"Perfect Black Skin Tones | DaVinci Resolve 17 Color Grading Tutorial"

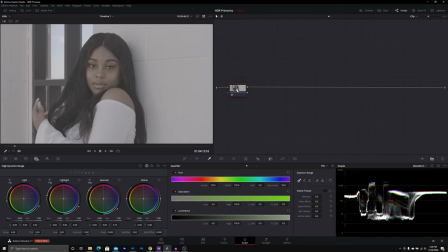[4:08]
So now that we're in DaVinci Resolve, I'm gonna take you from A to Z in the first example, starting with the log correction, showing you how I'm gonna manipulate the tones of the skin first, like the actual luminance values, and then go into the skin tone correction. And then in our second example, we're gonna go through just with the starting at the skin tones, and we're gonna go ahead and create a look.
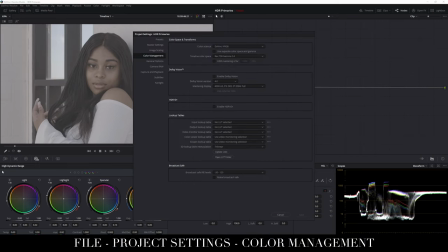[4:27]
To get started, we're gonna work in a DaVinci Resolve Color Manage workspace because I'm gonna be using the High Dynamic Range primary wheels, the HDR primary wheels.
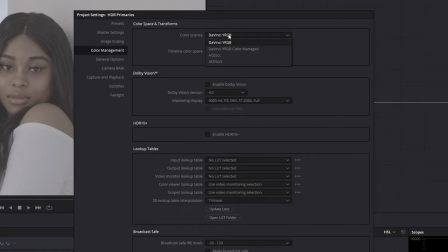[4:35]
And in order to do that, we have to go into a bigger color space. So instead of using the DaVinci YRGB color space, we're gonna go Color Managed. And then in the Resolve Color Management preset, let's go ahead and select DaVinci Wide Gamut. And I'm going to put my output to Rec.
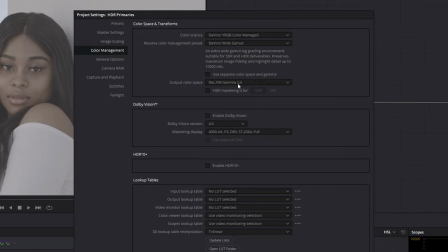[4:51]
709 2.4 Depending on what you're exporting to is where you can change this, but for today, that's what we're going to be using.
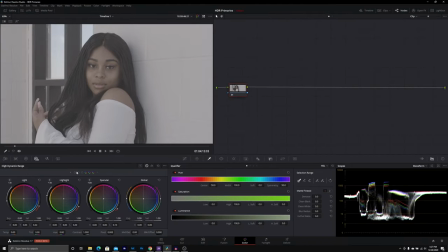[4:57]
Now, after you click save, if you're shooting something like Blackmagic RAW, Canon RAW, etc., or any type of RAW, then your program should automatically bring you into Rec. 709. If you are not, then you will need to input the color space manually. You can do that by left-clicking on the clip and then going into input color space. You can choose from the wide array here, and I'm pretty sure your camera is supported, but if it's not, go ahead and use a LUT.
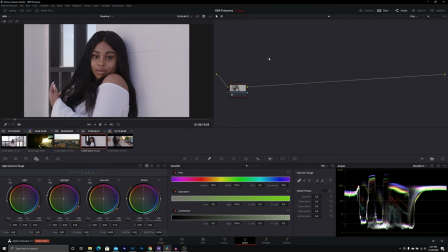[5:24]
And my camera is not natively supported in Resolve, so I'm going to use a LUT to get started.
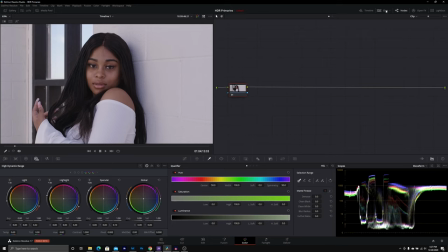[5:29]
We're gonna go ahead and close out the tabs, and now we're gonna start with just getting our skin tones to a nice point. So when I'm looking at this image here, the scene that we have, it's pretty high key, meaning that it's pretty bright all around. A lot of our exposure here is in the top realm when we're looking at our waveform here.
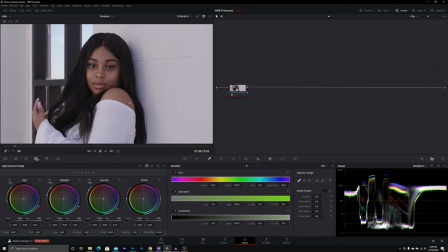[5:49]
We have some darker areas of our hair, so on and so forth, that we can see here, but everything is pretty white except for these window cutouts here. I don't even, name is blanking on me. Anyway, so looking at where our highlights are in these HDR primary wheels, I think I like where my black point is.
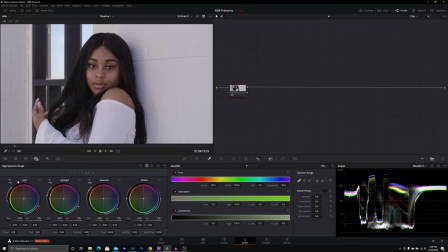[6:08]
So let's just work here with the top three, which is going to be our lights, our highlights, and our specular highlights. So we're going to increase the value of this until it's looking pretty decent.
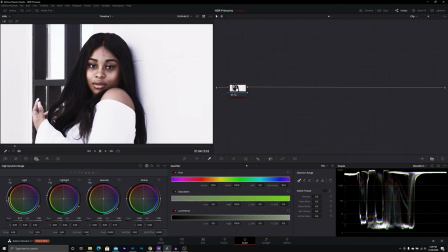[6:21]
Now you'll notice that the saturation does not stay. As I do this, you see it's taking out the saturation on your skin. That's because saturation's not linear, so we're gonna have to go back and add that in later. I'm not gonna go that high.
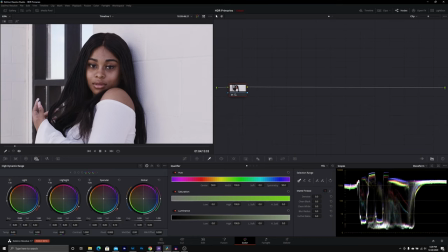[6:32]
I'm probably gonna bring it back down until we're looking nice, until she's popping a little bit more. Right about here. So let's take a look. What did that do for us? Here, here. We can go ahead and add in some saturation to bring some naturalness back to it.
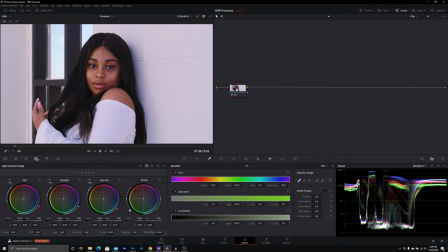[6:48]
With my camera, it's generally around, you know, 1.5. You'll have to play around to figure out what your camera is. And what we can do here is we can adjust the roll off of the lights and basically where they're starting.
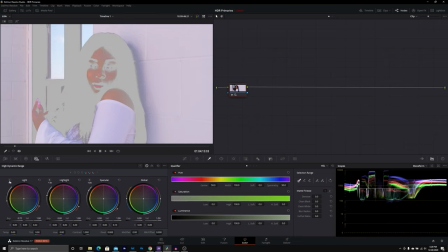[7:02]
I'm not gonna really adjust the roll off. I'm gonna adjust what part of her skin tone is considered light here.
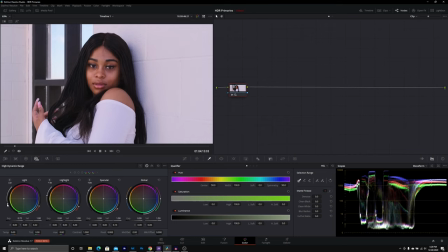[7:07]
And I'm actually just gonna bring it down so we get some of those darker areas and even her out. Now let's see what that did first. Let's bring it maybe right back here. I like that. Let's see what this did before, after. Now this is looking good already, but now we can go in and fine tune her skin tones.
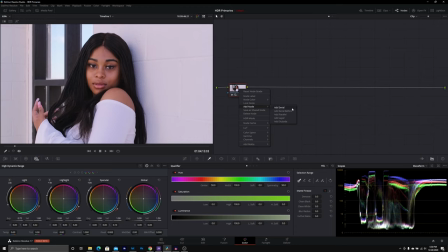[7:25]
So we're gonna go ahead and we're gonna add a second node and we're gonna dial in those skin tones. Now our talent here in particular has a yellow undertone and she's actually looking pretty magenta if you ask me. So let's qualify out our skin tones and see what they're doing first. We're gonna go ahead and we're gonna go into our qualifier.
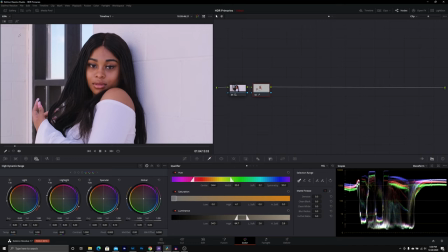[7:45]
I'm gonna use a basic HSL because we don't have anything else that's gonna get caught in here. And then I'm just gonna fine tune this a little bit.
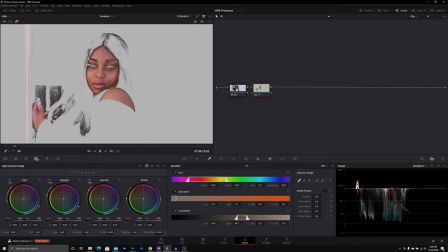[7:52]
I know she doesn't have much greens there. So let's just shrink this a little bit. See if we can just get her hands, her lips right about there. And then I'm gonna add in a little bit of low soft just to clean that up a bit. Right there is looking pretty decent, okay? That's a pretty good key.
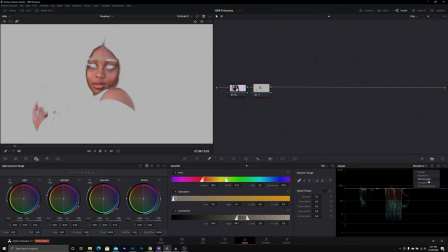[8:12]
Now, just off the bat, if we look at the information on what's going on, let's go to a vector scope here.
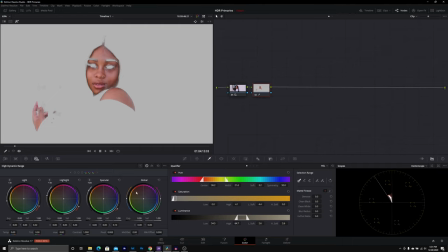[8:17]
We can see she's pushing a redder color and she's not a red girl. Remember, that's a cool undertone. In real life, she is a warmer undertone, that yellow. So now that we have that, let's go ahead and get out of here
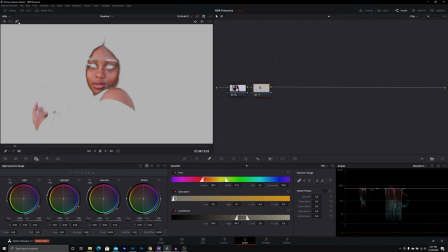[8:33]
and go back to our waveform and work with it.
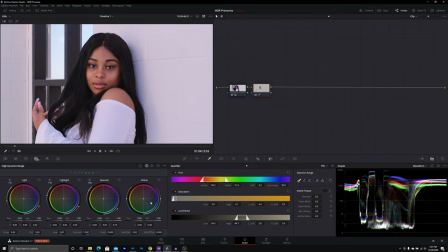[8:38]
So I'm gonna use global here and we're gonna correct her skin tones. Now, the reason I didn't keep the highlight on is because it's just gonna get messed up anyway. When I use global, I think it might, let's see. Yeah, it's gonna get messed up anyway. So we're gonna turn that off and we're gonna make her, we're gonna neutralize that out.
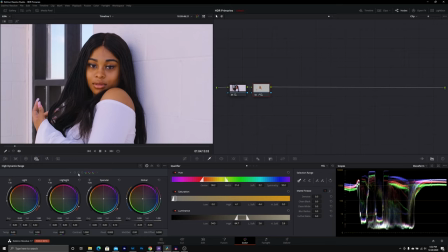[9:00]
Now you might be like, well, that doesn't look good. You're right, it doesn't. This is where we go in and add in that finesse, which is our shadows.
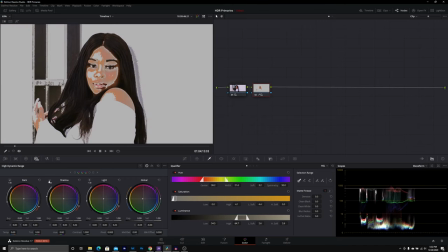[9:08]
I corrected the undertone of the skin first. And now the darker portions of her skin, I want to represent this blood flow. And you can see this, when we're working with the shadows, it's actually encompassing most of her face here.
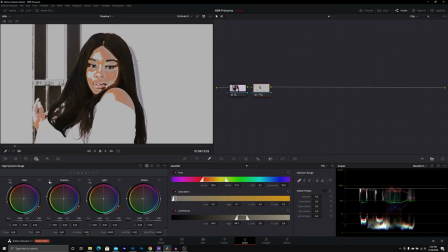[9:21]
I believe like those bottom edges may be the dark edges that get encompassed there, but her entire face is in a shadow range. And it's gonna affect this differently as we go through.
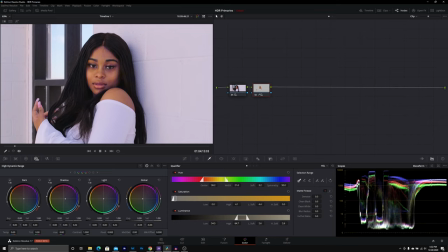[9:30]
So I can add in blue. You see it's affecting her whole face. Well, I'm gonna add in red to represent that blood flow. Just a little bit of red right there. Now that is looking far more natural to what Nina is.
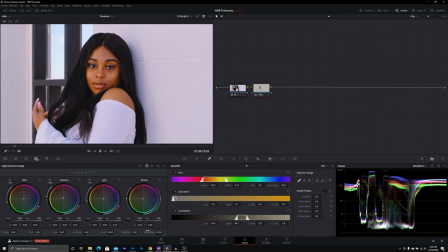[9:46]
Now what we can go ahead and do here is we're just gonna back off the saturation a little bit globally. Because I don't need it that strong. We're gonna back off of it a little bit. And I may even back off how much yellow I put into the skin to fine tune it.
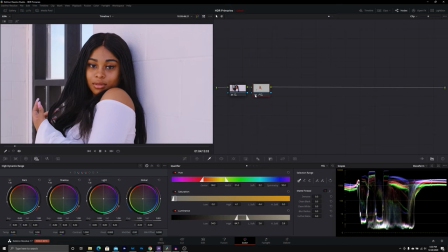[10:04]
Before and after. It is that simple when we're approaching skin tones.
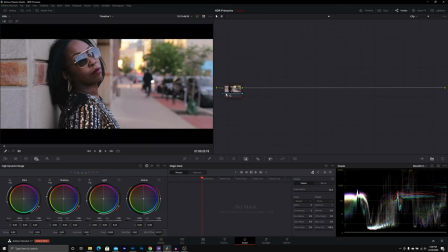[10:10]
All right guys, so in our next example here, I already have our HDR tools set up. We're just going to start from here and then go into these skin tones. So let's go ahead and add our node and try to key her out.
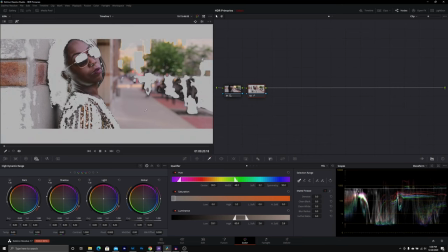[10:23]
But we run into a problem. Her skin tone matches far too much of what's going on in the scene. There's no way we're gonna get a clean key with this being 10-bit information. So what do?
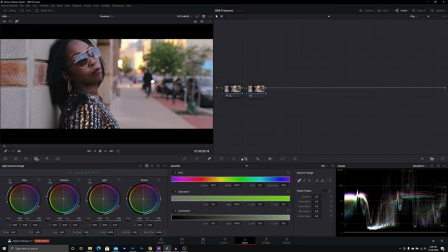[10:35]
We're gonna use a little pro tip here called the magic mask feature. And I'm just gonna draw a line on her face under person, and it's keyed her out.
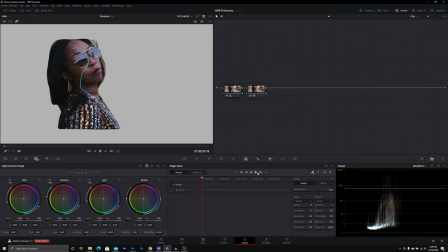[10:45]
Now, for the sake of time, I'm not going to let this play too long. I'm just gonna let this go bit by bit, little bit by little bit. And it's doing all the key information for me here. I'm gonna stop just so we can get a few frames, and I'm gonna go back. I'm gonna turn off this highlight.
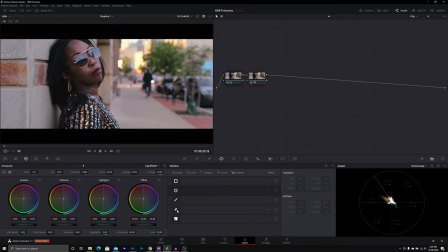[11:01]
So now that she's keyed out, we can go ahead and use a power window here on her skin.
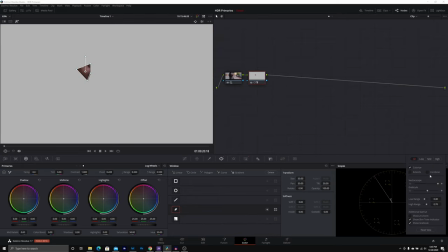[11:06]
I already have it made, and turn on our highlight to look at what's going on in our vector scope. And if I zoom in on this so we can get a really good idea,
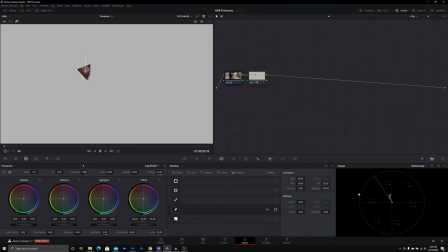[11:15]
we see she's pushing sharply to magenta, towards that cool red side.
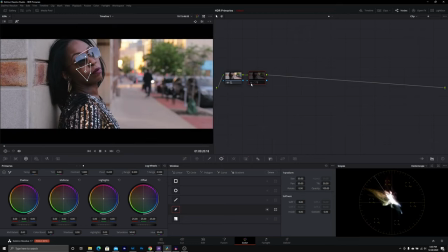[11:20]
Now she does have a cool undertone. It's just not that aggressive. So in order to create a teal and orange look, it's gonna be a balancing act. And how we're going to balance this is by making her a little bit warmer and then messing with the key of our created look to neutralize her skin tones back to the cool state they belong.
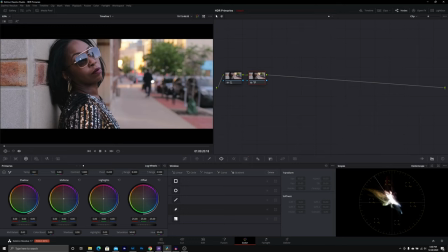[11:39]
Because she won't look right if we make her warm. We could make her warm, I just don't feel like it would be as authentic. I'll show you what both look like, but let's first bring her back to neutral. So in order to do that, let's go ahead and use our regular primary wheels, and I'm gonna show you how we're gonna mix this.
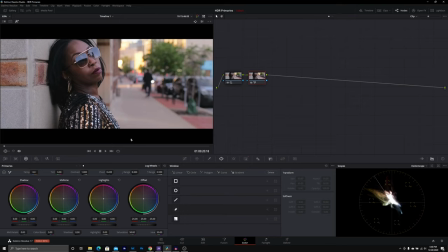[11:55]
I'm using the regular primary wheels just because, I guess, if I leave this on, you'll be able to see what's happening here.
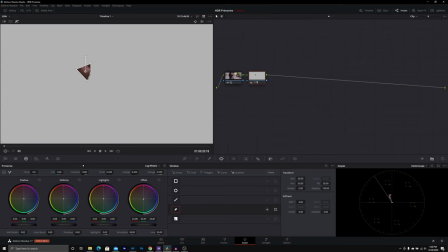[12:01]
So if I bring that offset back down towards the green side,
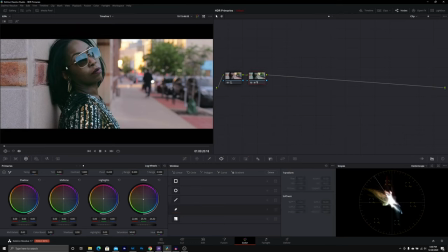[12:14]
right, we turn this off, and we turn this off, we can see that we've neutralized what's going on in her skin. Now you may be like, well, Sydney, she looks green. Don't worry about that. We're gonna take that out later.